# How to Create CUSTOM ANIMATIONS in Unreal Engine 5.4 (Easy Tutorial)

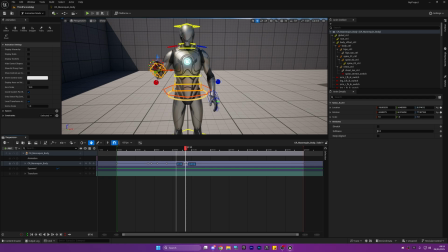[8:17]
i'm just going to select this one and i'm just going to drag it all the way out here and make a little bit of space and it should see you can do it you can see it goes a little bit smaller and i've just pressed ctrl s again right so let's just select
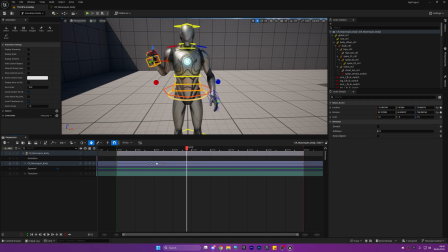[8:32]
this one drag it all the way out there drag it all the way out here and this one and then we're just going to leave the other two i think let's just make a lot of space in between them so the animation looks a little bit smoother okay
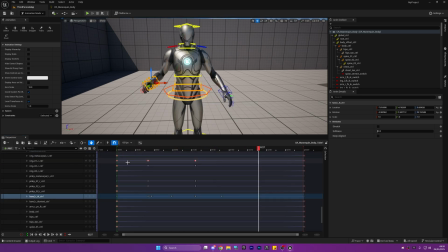[8:48]
so rock paper and then we'll go back up and then down into to scissors and this is the cool thing about having my keyframe on the little check box so like whenever we make a change into like open space on the timeline
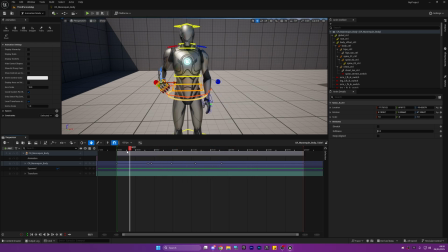[9:06]
it creates a new keyframe and it'll save it okay
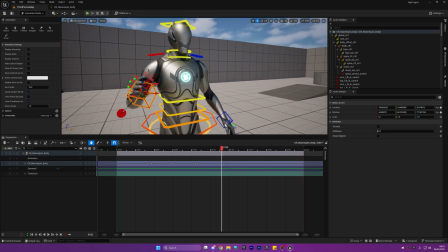[9:21]
so looking through this animation i feel like it looks a little bit too like repetitive so what i'm going to do i'm actually
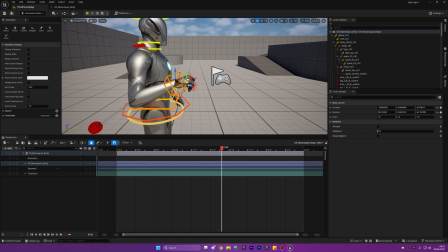[9:29]
going to add some rotation to the arm on the second gun just like this drag it out a bit just move it around a bit just so it doesn't look
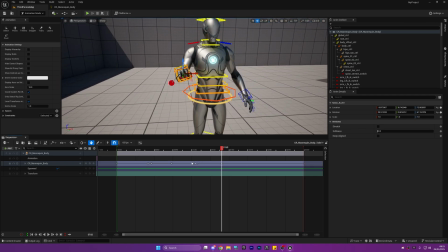[9:37]
like we've copied and pasted the exact same little bit from before and then we can copy this one back to the default and paste it here and i reckon this last keyframe will be our scissors so rock paper
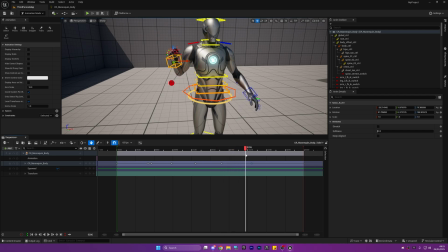[9:53]
and then we will go into scissors just like this and the animation is changing all the way through because we've just rotated it a little bit okay we're looking
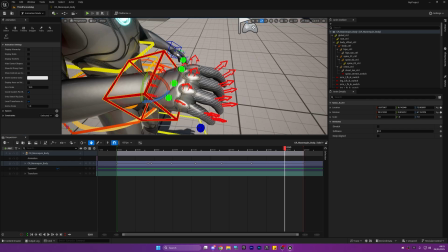[10:03]
pretty good so now what i'm going to do i'm just going to rotate the wrist and shape it into scissors so i'm just going to come around here
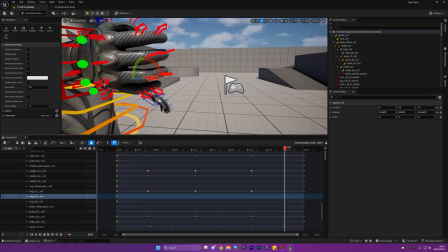[10:14]
and then i'm going to make all the well i'm going to make the last two fingers curl in a little bit so let me just select the knuckles and there's one select the other knuckle and two then we'll have a little round
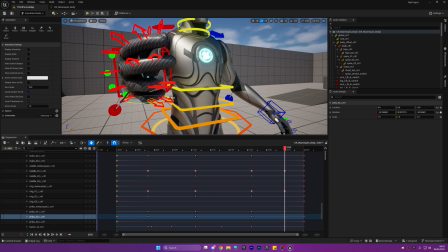[10:35]
this looks pretty good like that and then just curl the end
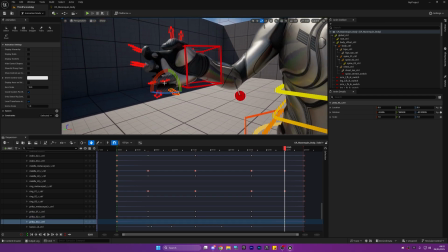[10:40]
just like this into a sort of like curled
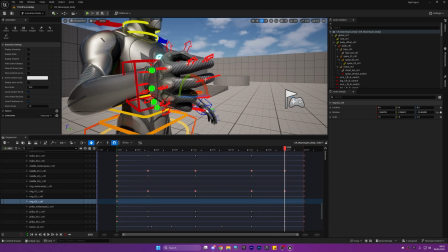[10:45]
up position now we need to straighten out the two fingers here the middle finger and the index just like this and
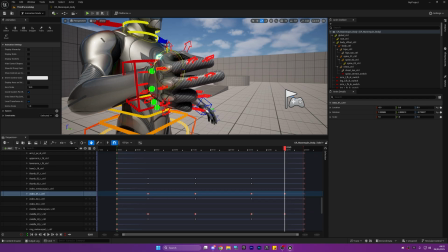[11:01]
now a lot of animation is trial and error for me personally so i'm just kind of messing about rotating different bits and seeing if i can get it to look pretty decent
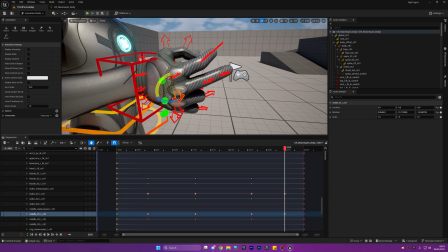[11:16]
i'm going to change it just like this and rotate it out a little bit and now we're getting that kind of scissor shape straighten up the knuckles rotate it backwards and then just like that
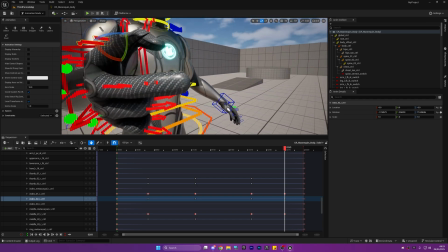[11:32]
okay now we have our scissors um we actually just need to straighten this up a little bit more
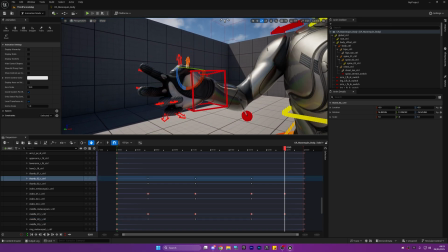[11:40]
and then we're going to curl the foam in a little bit more as well just like this